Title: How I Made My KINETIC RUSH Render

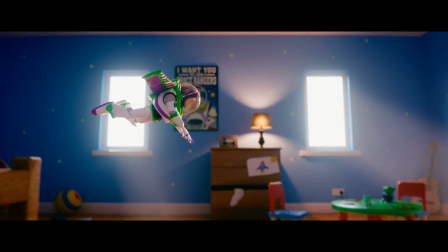0s
In this video, I'm going to be breaking down my submission for the Pwnisher Kinetic Rush 3D art competition.
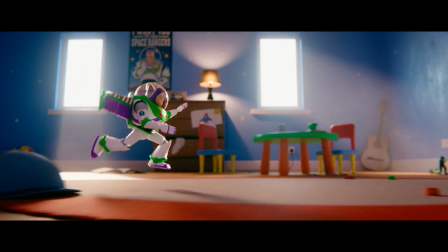5s
As you can probably tell, I've gone for a Toy Story themed 3D render. I really fancied doing a small macro scale character in a larger environment.
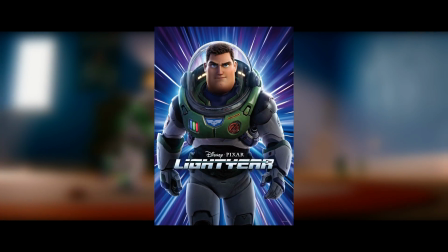12s
I also watched the new Pixar Light Year film which came out recently, which was where the inspiration for this render came from.
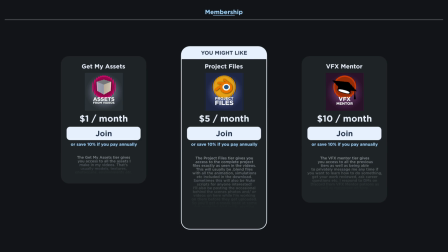17s
Before we start, if you're interested, the assets from this video are available on my Patreon. To start off with, I sourced a 3D model of Buzz.
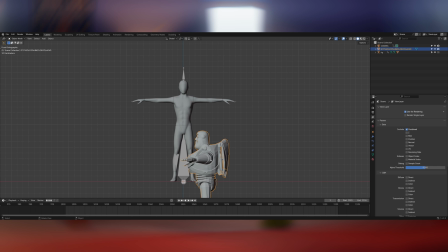24s
I found this one on Sketchfab that was perfect. It was a little bit low poly and the textures needed some work, but it was a really good base level to start from.
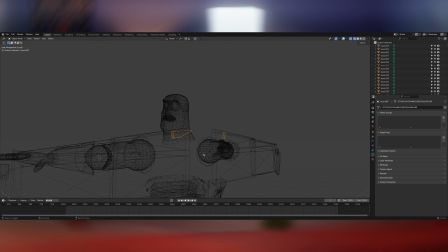30s
With the model in blender I then went about separating and joining the individual pieces.
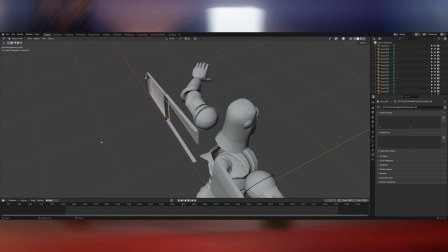35s
Because most of Buzz's body is a rigid spacesuit instead of organic flesh, it needs to be solid instead of bending and flexing.
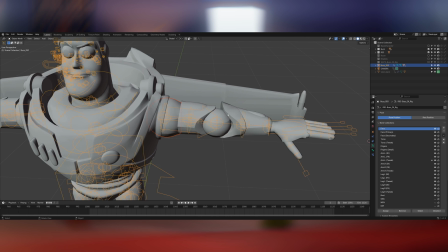41s
So instead of going down the normal route of parenting the mesh to the armature using automatic weights, instead I individually parented each of the body parts one at a time to the nearest bone.
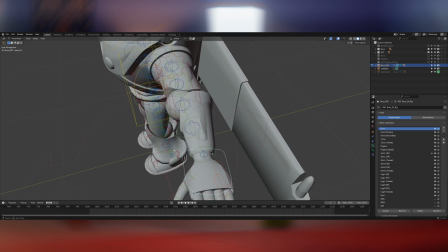49s
So there's no deformation, it's just rigidly connected to the armature. Then with the model parented to the armature, I did some work on the textures.
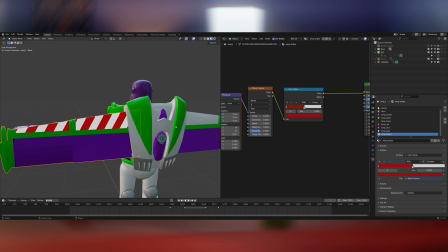55s
I really love the style of the recent Pixar movies where they have all the surface imperfections on the toys.
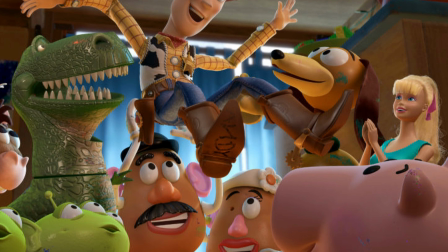60s
If you look closely at any of the surfaces in the films, they usually have some sort of subtle oily fingerprints or scratches on them.
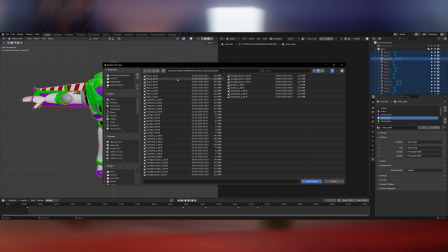66s
It adds a lovely level of detail and makes all the materials feel much more tangible. So to mimic this, I did the same sort of thing on Buzz.
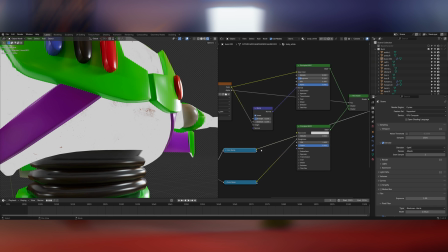72s
Once I'd laid down the block colours for the different sections of his body, I then went in and applied various scratch, fingerprint and grunge textures to the roughness in the normal maps.
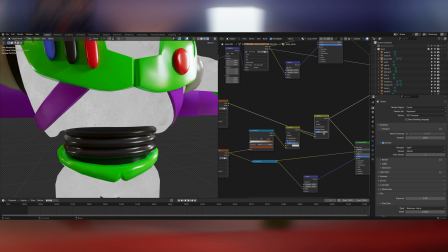80s
I kept them really subtle as I still wanted him to look clean. It just means on a few frames when he catches the light perfectly, you can see some of the fingerprint detail and things in the shaders.
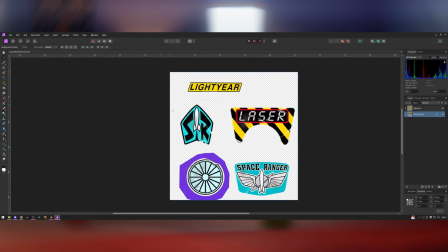88s
The model came with all the decals for his body but because I'd done a complete overhaul on the textures I needed to reapply them.
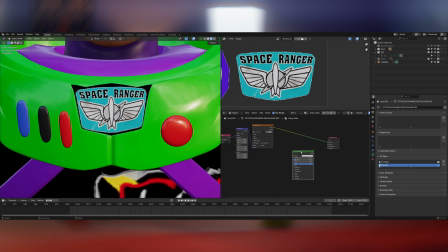93s
So I took them into Affinity Photo and cut them all out and then reapplied them using a separate UV map just for the decals onto his body.
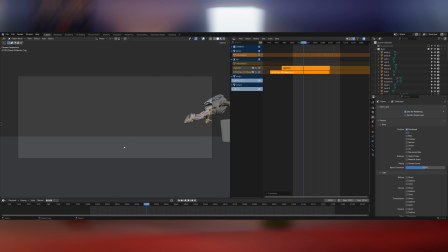100s
And with the model now looking camera ready it was time to do some animation. I started off using the base template of the dive animation but I tweaked it quite heavily after about a third of the way in. I offset the keyframes to be much earlier so the dive takes place right at the beginning of the shot and then instead of diving over an
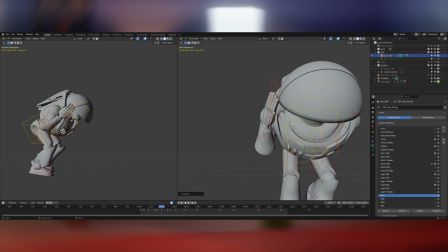114s
object I deleted all the keyframes after the dive and turned it into a glide using his wings down to the floor and then he takes a few
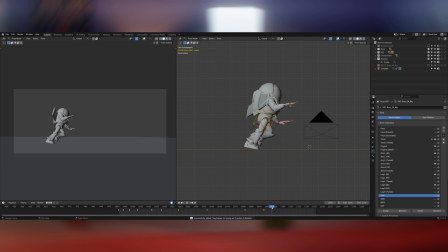120s
steps and runs it out before lining up in the same position as the template file on the last frame.
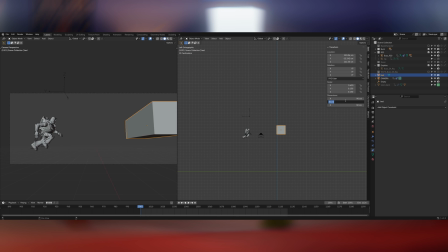124s
One of the rules of the competition is you're not supposed to change the camera animation so to create the two different levels of the scene where Buzz
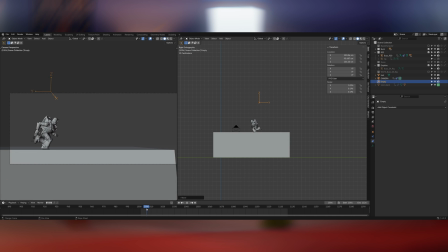130s
goes from the bed to the ground I parented both Buzz and the camera to an empty so they would stay in the same position relative to
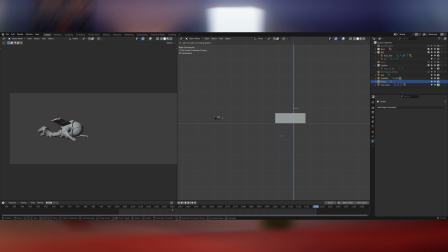136s
each other and then I keyframed the empty to move down to the floor once Buzz goes into the dive.
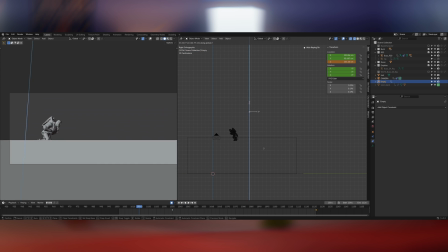140s
Hopefully this is still within the rules technically Buzz is always in the same spot in the frame as the supplied template so I think it should be okay let's hope I don't get disqualified for that.
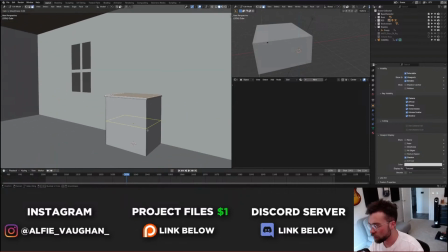148s
At this point in the process I did a two hour live stream the weekend before this video went out.
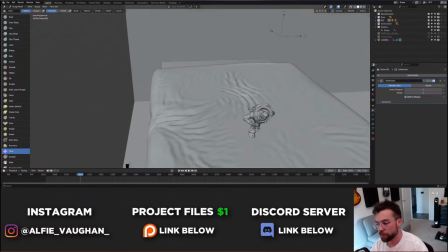152s
I didn't get a huge amount done in the live stream because I was talking to chat for most of it but I did start to block out some of the basic lighting and I also put some furniture into the scene.
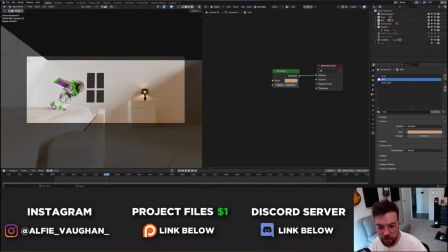160s
I really like the look of having some practical lights in the shot so I wasn't leaning too heavily on the artificial lighting in the scene.
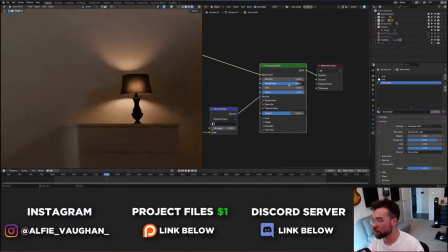165s
The practical lights add some nice contrast and keep the background relatively well lit while still maintaining the separation between the foreground and the background.
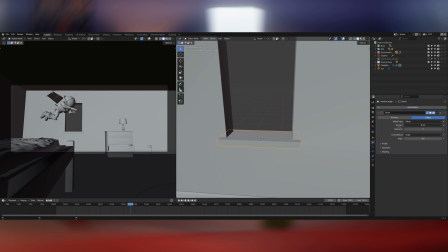172s
After the live stream all that was really left to do was populate the scene with loads of objects.
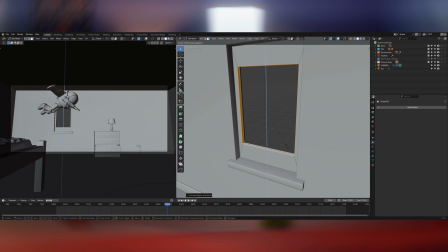176s
I wanted it to have a really chaotic cluttered feel like a real child's room with stuff just strewn across the floor and left everywhere.
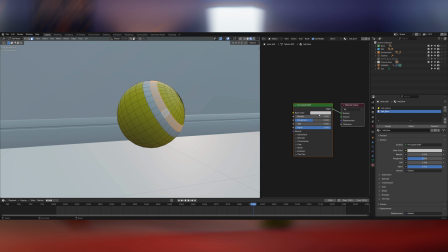181s
Someone on the live stream suggested I add the Pixar ball which is an easter egg that apparently is in all the Pixar films
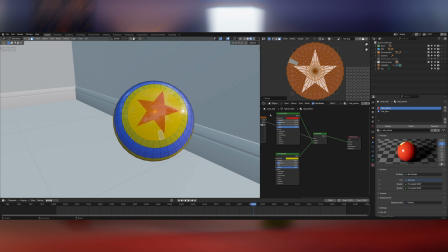186s
so I made sure to have that loitering in the background as a little nod to the inspiration behind this scene.
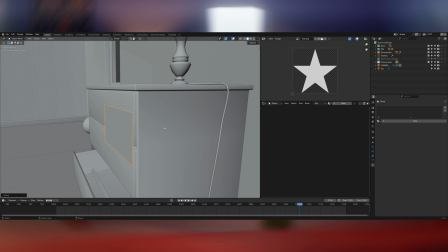190s
I also created a few pieces of artwork to dot around the scene, the idea being that they're kids drawings that have been pinned up around the room.
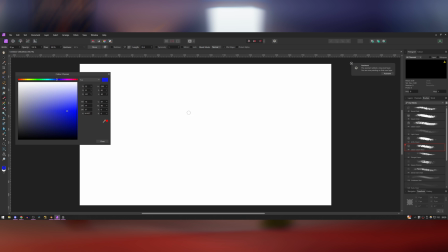197s
I did this by creating some simple geo and then going into affinity photo and using the dry media brushes to create some artwork.
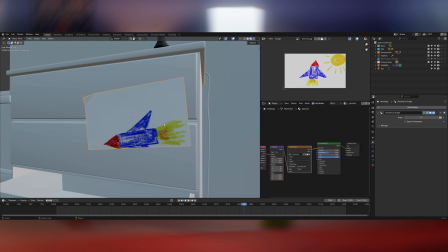203s
I'd love to say I drew it to intentionally look like it was done by a small child but the truth is this is probably about the extent of my drawing ability.
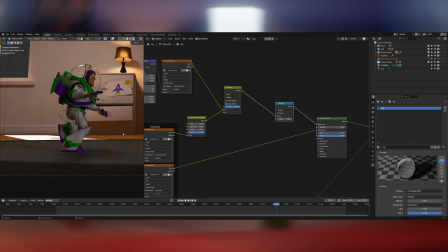209s
I downloaded various PBR materials of wood and paint and applied this to the different surfaces in the scene.
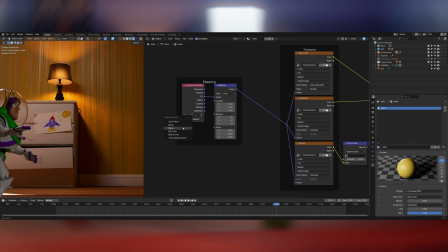215s
Tweaking the roughness of the materials allowed me to get that nice sheen that you get from where greasy fingerprints are on the walls and it turns the fairly flat surface in the shot into something that's got some nice texture.
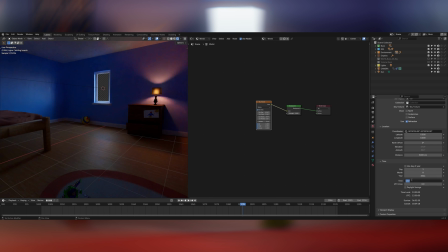224s
At this point I started to create a slightly more sophisticated lighting setup. It was worth doing this so I could see how all the materials were going to react with the eventual lighting that I was going to create.
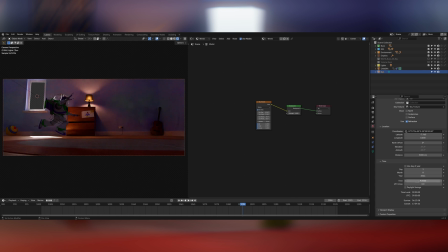233s
In the world settings I used a sky texture and a sun lamp to create that direct light source of the sun coming through the window.
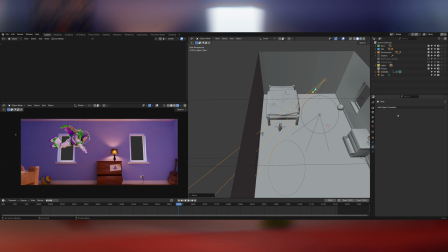238s
I created a couple of spotlights that I placed in the corners of the room and added a track 2 constraint onto them and set it to buzz so they would always follow his movements throughout the shot.